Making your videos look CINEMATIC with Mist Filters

We are not adding anything digital in post, straight from the camera.
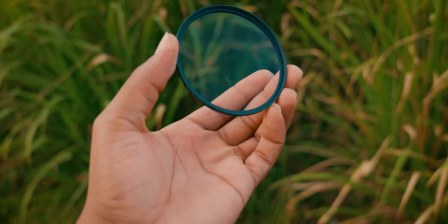(4:13)
So this specific filter that I have using on my camera right now is the K&F Concept
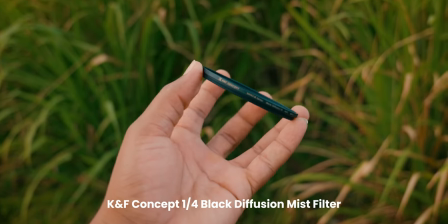(4:20)
82mm Black Diffusion 1/4 mist filter. So I use the 1/4 because the 1/8 is a bit too weak for my taste, and the 1/2 is a tad bit too intense. It gives too much bloom. So for me, 1/4 is the sweet spot.
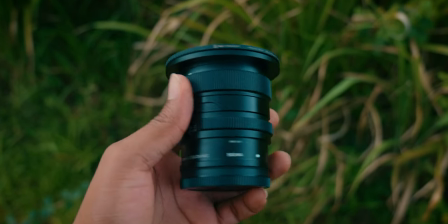(4:40)
I like the mist, the diffusion I'm getting from 1/4 on my skin tone,
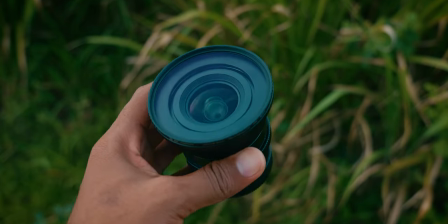(4:45)
the blooming from light sources and the overall mist it provides in my footage. So I maybe try the 1:2 and the 1:8 in the future, but currently this one is perfect for my workflow.
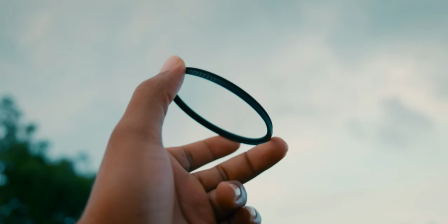(4:59)
And I got the 82mm filter because I like to have the largest filter available, so in the sense I get a large lens in the future, I can put it onto it, but for my smaller lens,
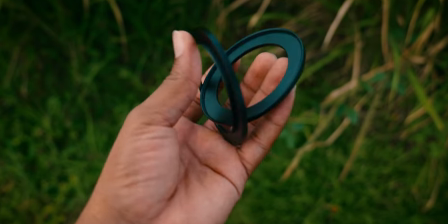(5:12)
I'll just get a step-up ring so it can fit on all my lens without breaking the bank and buying many of the same filter for all my lenses. When to use a mist filter? I prefer using the mist filters in the nighttime whenever you have light sources and you're pointing your camera to said light sources.
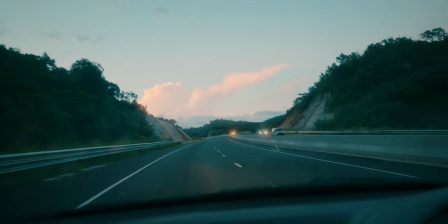(5:38)
It gives that nice halation blooming from the light sources and gives your highlight a nice roll off,
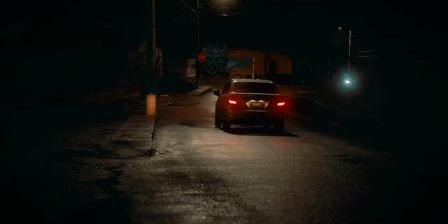(5:46)
so you don't have any harsh highlights in your footage, especially when you're getting night shots and there are cars passing by. A mist filter will work wonders. Your videos will look so dreamy and cinematic with the use of a mist filter. I'm gonna show you guys some example.
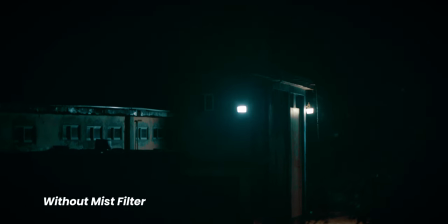(6:07)
Now right here is the before of a street view I got with using my camera,
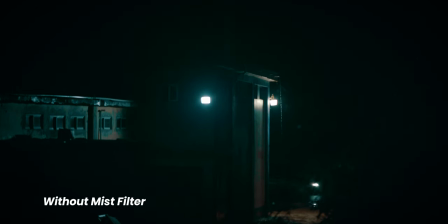(6:13)
the Lumix S5, that is, with my 85mm lens. This is without the mist filter.
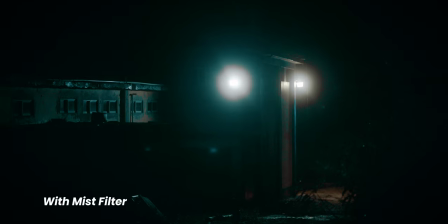(6:20)
And over here, this is with the mist filter. Now you guys can see the clear difference that the mist filter make in making your videos look more dreamy and cinematic.
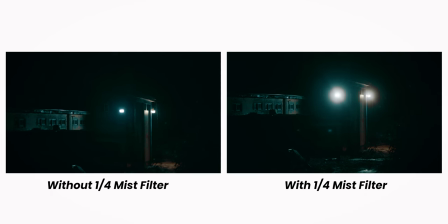Now, will you be adding mist filters to your arsenal of filmmaking gear and also photography equipment? You can let me know in the comments below. And if you have any tips on how you can make your videos look more cinematic, you can share it here so I can take a look, add it to my workflow, and also so others can see the tips you're providing and utilize it in their workflow as well. I'm Chevaughn Beckford, and if you found this video interesting, feel free to hit the like button and the subscribe button so you can see more videos like these from me. Chevaughn Beckford signing out. Bye. Oh, and before I go guys, if you want the link to the K&F Concept mist filter, I'll leave it below. And also if you want to know where I get the LUTs that I use to grade my videos, there's also a link in the description for Gamut. That's where I get all my LUTs. Chevaughn Beckford signing out. For real this time.
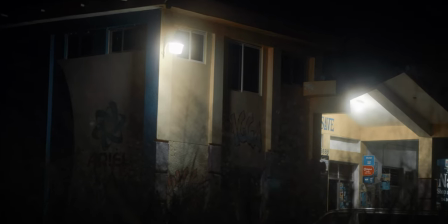(7:44) Mercy. It's filled with love.
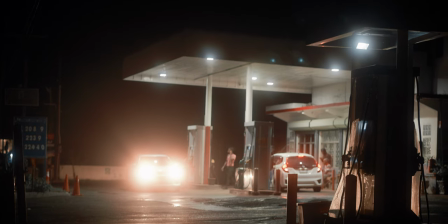(7:50) My heart is filled with love. My heart is filled with love. My heart is filled.